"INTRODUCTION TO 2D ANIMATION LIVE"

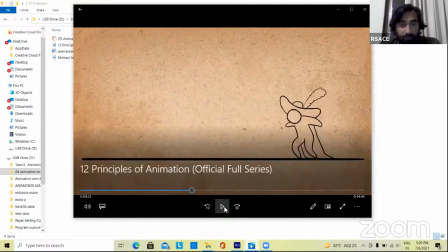Okay. Next is overlapping and follow through.
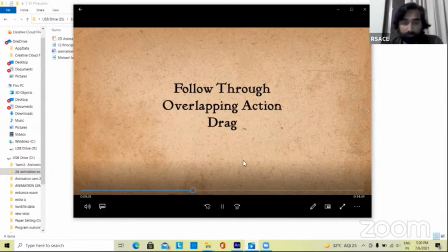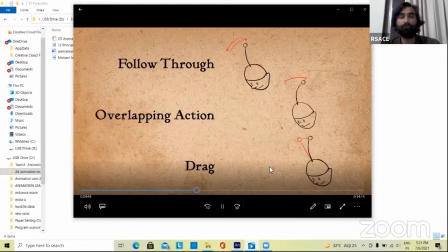See the difference between these two. Cat
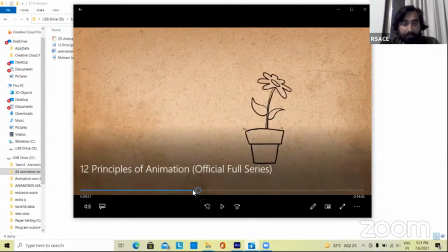with follow through, cat is moving its look really,
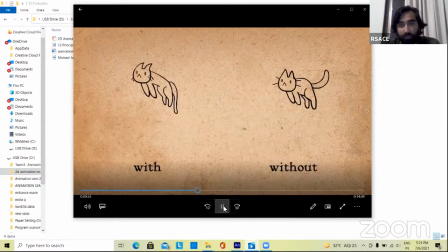but in second one it's look very robotic because cat is moving but not his its tail moving. Yeah, in the animation we have to understand each and everything
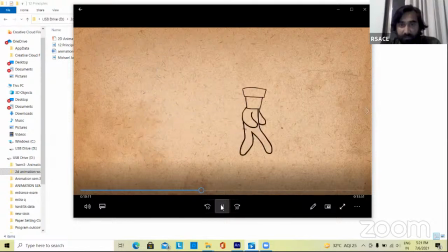to show it realistic, otherwise it's look robotic and very stiff animation. Yeah.
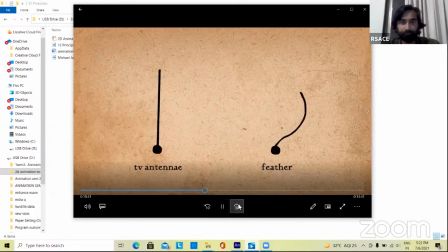Yeah,
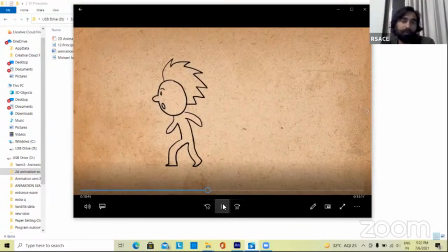as the character moves his hair also moves, but character stops and hair is moving continuous.
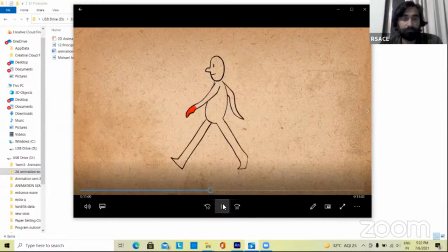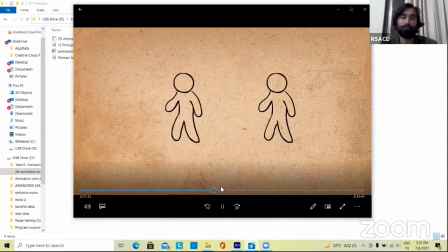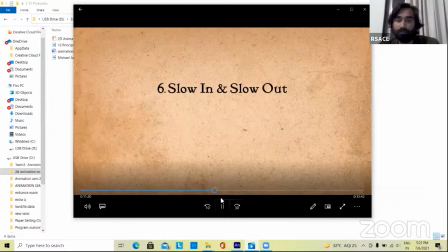Yeah, yeah, slow in slow out. Next one is slow in slow out. Slow in slow out required any movement when we start anything moving.
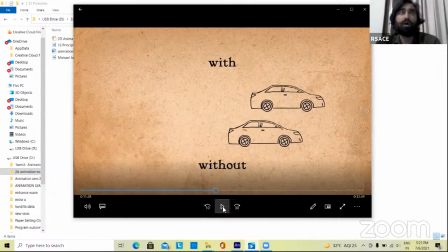Slow in slow out is very important because when a car when a ball or everything when it start to moving it's fast, it's slow, then in between it's very fast, and then it's stop,
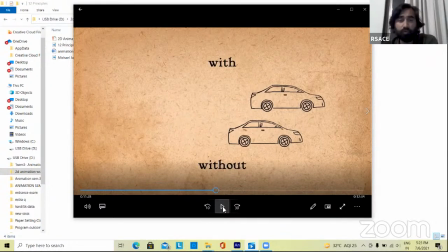it will be slow. So slow in slow out is very important role in animation. In between.
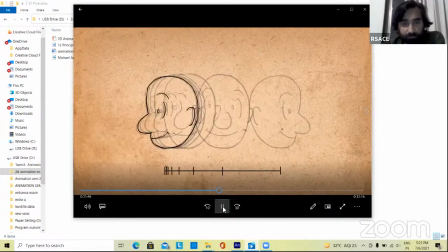See,